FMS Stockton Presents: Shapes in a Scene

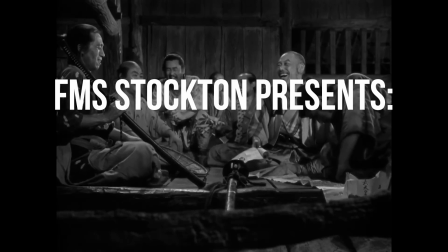[0:00]
Hi, I'm Blake and this is FMS Stockton Presents.
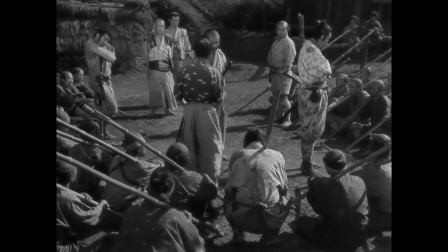[0:03]
In today's class we learned about Akira Kurosawa and his ability to tell visual storytelling.
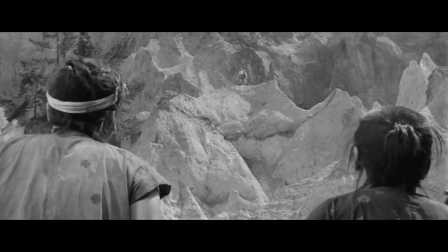[0:10]
Instead of using the traditional over-the-shoulder shots we see in typical movies, he uses geometry and shapes to help tell a visual story.
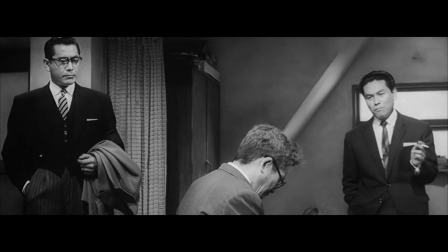[0:19]
So we decided to give it a shot.
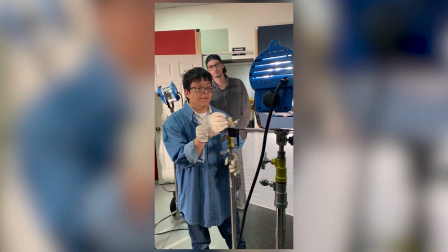[0:24]
We split into three groups and each person had the same prompt. Where's my money?
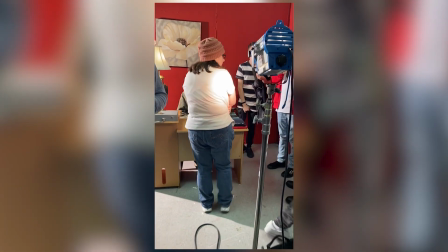[0:30]
We interpreted the prompt our own way and created a visual story based on a shape we were assigned.
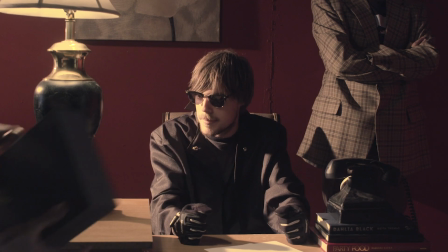[0:37]
This group was assigned the square. Notice the frame within the frame?
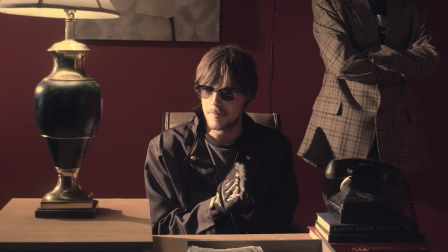[0:41]
What's beautiful about using squares in our composition is we can set decoration to our advantage and placement of people by putting them equally against the two sides of the frame.
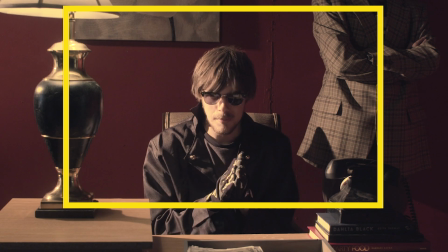[0:50]
The art director have decided to use as many squares as possible to help tell the story of a square. Next, we have a team that has the circle.
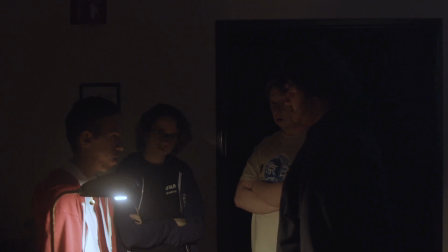[0:59]
It may not look like it at first, but look at the placement of the actors.
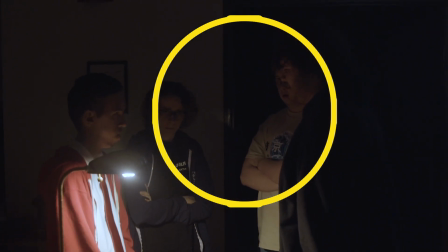[1:02]
It is more noticeable when the lone shark gets up creating a curve of heads, leading the eyes to both sides of the group.
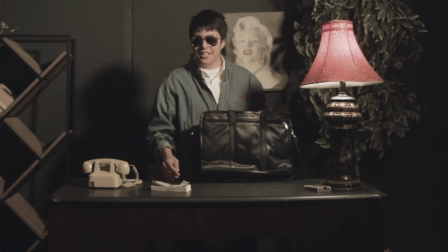[1:11]
And finally, this team had the triangle.
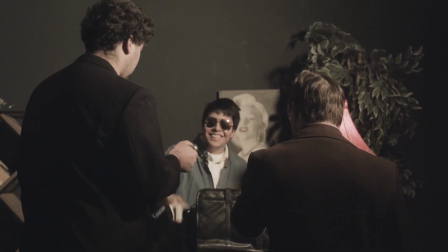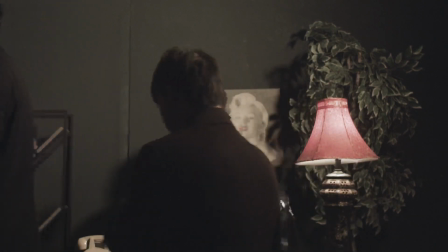[1:23]
It may not look like it at first, but there are three separate occasions where triangles were used to shape the scene.
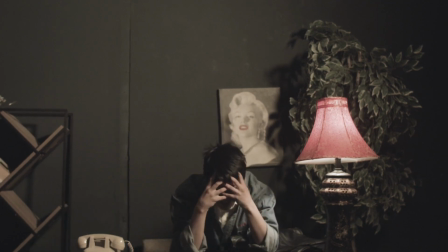[1:30]
In the beginning, our getaway person's head is connected to the lamp and the phone.
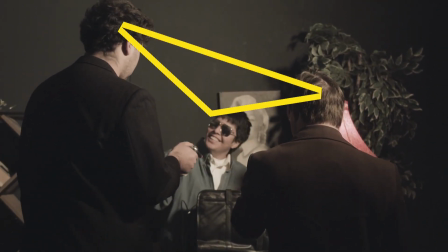[1:37]
When the gangsters arrive at the scene, the three heads are connected. Then finally, as a person gives up the money, their arms create the shape of a triangle.
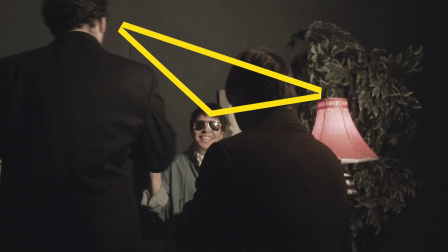[1:45]
What's cool about this scene is the getaway person is always the center point of the triangle,
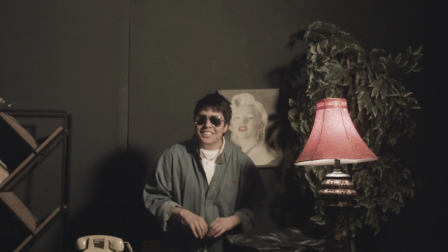[1:50]
helping the audience focus on the main plot and the person is trying to get away with the money.
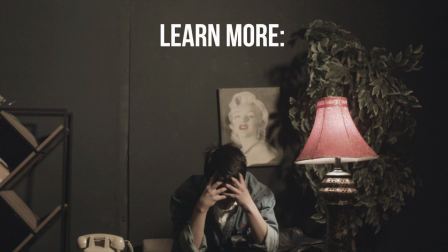[1:57]
thanks for watching if you like what you saw and you want to be a participant come check out our program at futures explored
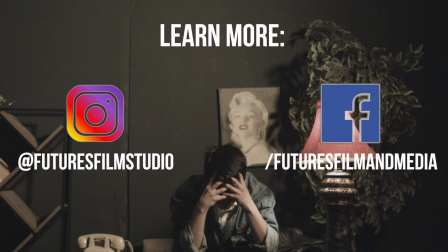[2:02]
film and media we are located in sacramento stockton livermore peace